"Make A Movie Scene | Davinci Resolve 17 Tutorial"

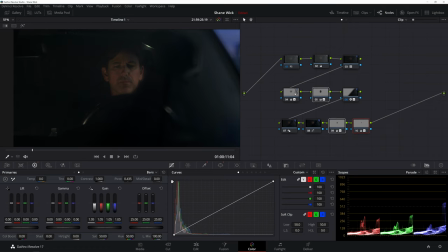[12:26]
And if I were to take away just these qualifying light lifters around his face, these kind of relighting techniques, you see how much flatter the image is without those techniques? It's crazy. It's insane. Like right now, without them, my eyes are drawn over here.
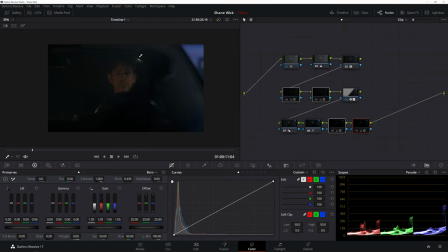[12:44]
They're drawn right here to this little highlight on the rim of this garage door opener, maybe even on the water bottle, on the steering wheel. His face is just not what my eyes are drawn to. So just by adding those layers of depth to his face, we have brought the eye straight to the face.
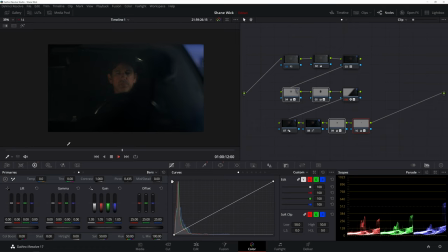[13:01]
So now the second this comes up, you're not looking at anything but the face. And it's awesome. And I ended up doing some sound design as well to the shot that even helps bring the attention to his face even more, because you can bring attention to what you want people to look at through sound as well, as crazy as that is.
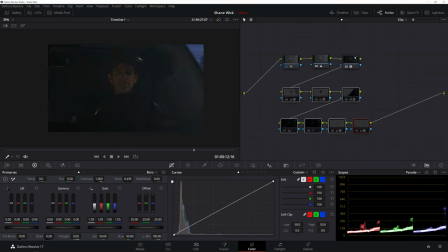[13:17]
So if I just get deactivate everything before the LUT, you can see that this was the image with the LUT. I mean, this is a great camera shooting in a pretty dark but okay environment with the standard LUT.
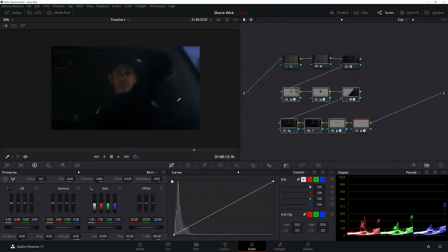[13:32]
It looks pretty bad. And just with that, we've really emphasized the shot and really brought a lot more magic to it.
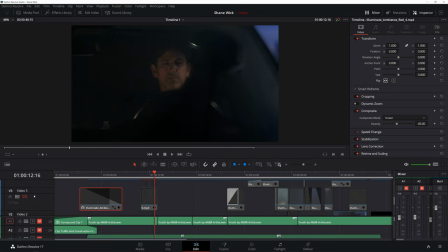[13:39]
And of course, back in the edit, I actually added a flare to that shot as well. So you got a little bit of a blue glow coming from up here, which isn't quite practical because I don't know why there'd be a blue light hanging from the top of the garage. But in this garage, Shane Wick just has such a dope garage. It glows blue at all times.
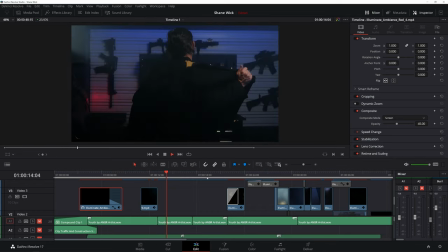[13:58]
So really cool shot. And let's see if there's anything else.
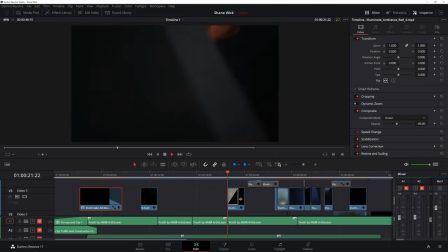[14:02]
This is another shot I added a really cool glow to.
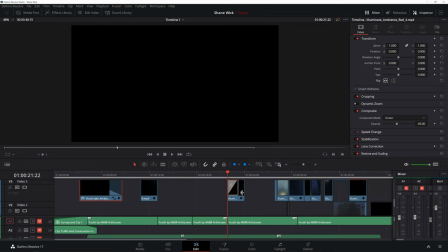[14:05]
If I take away the main shot and just go with the lens flare, see, there's some nice shimmers, man.
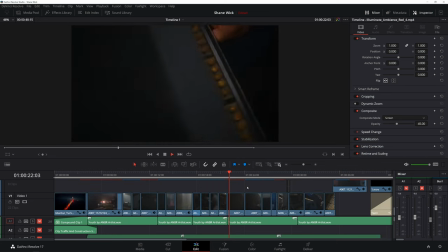[14:14]
Some nice shimmers. Now, are those realistic? Would these props ever glow like that?
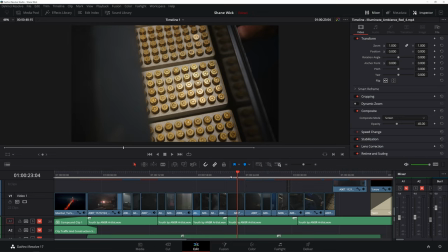[14:20]
No, not in a million years. In any lens combination, would these probably glow like that?
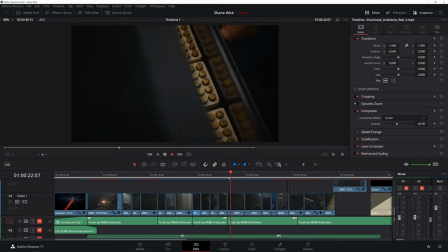[14:26]
But that is completely okay. And as long as it's done tastefully and subtly, then you can get a really good image. And I'll say for most of my lens flares, most of them are down on opacity. This is not only set to screen, but it's down on opacity.
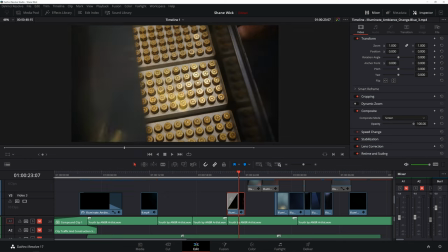[14:40]
It's down to 15. So that's really not much at all. If I were to crank this, you would see that pretty wild and a little outrageous.
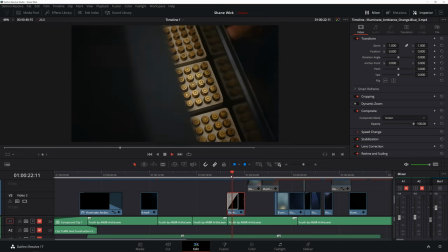[14:49]
Now it looks like some kind of Chanel commercial, some kind of crazy, like diamonds are forever, some kind of crazy.
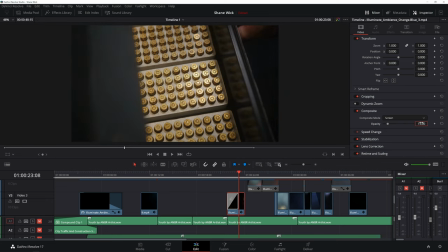[14:57]
Anyway, back to 15 for this. And now it's barely noticeable.
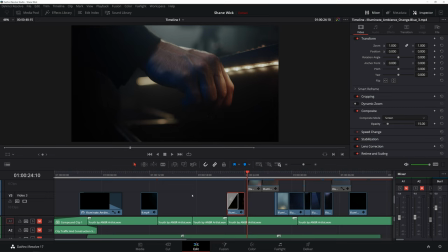[15:02]
You just kind of, you just get a little more magic. Just a little more magic. Okay. So let's dip down into the sound design.
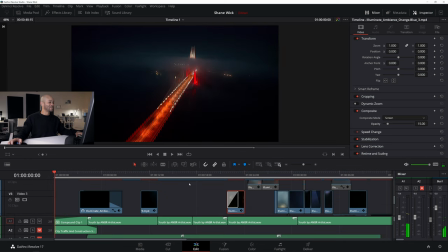[15:09]
Since we've done so much good work up here and our techniques to put together a good edit. And in our sound design, I'm going to lift this up real fast.
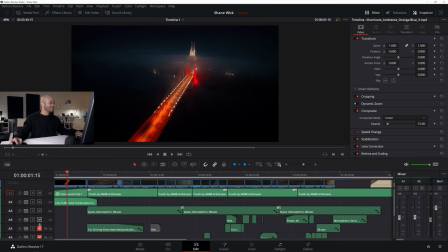[15:19]
And one thing I'm going to do is we're going to listen to everything without the music and just the sound design. So you guys can really hear what's going on and how you can see that even without the music, you guys could edit to the music just to get good pacing and then just drop the music out and just have the sound design.
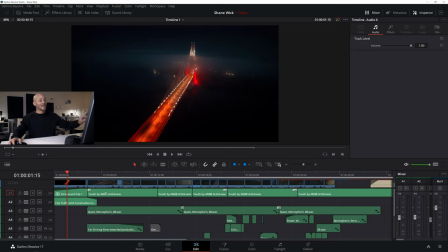[15:37]
I know I probably just blew your mind, but think about that earlier, how we listened to the music along to the edit, and then I turned off the music and it was like, yeah, this is actually paced really well even without music. It's like, so put an edit together to music and then you can just cut the music out and then you have a really well-paced edit that, you know, you may not even need the music,
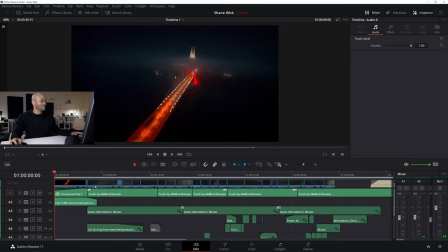[15:57]
or you may have not planned to use music. You may just want to use sound. So let's mute the music and just take a listen to the sound design.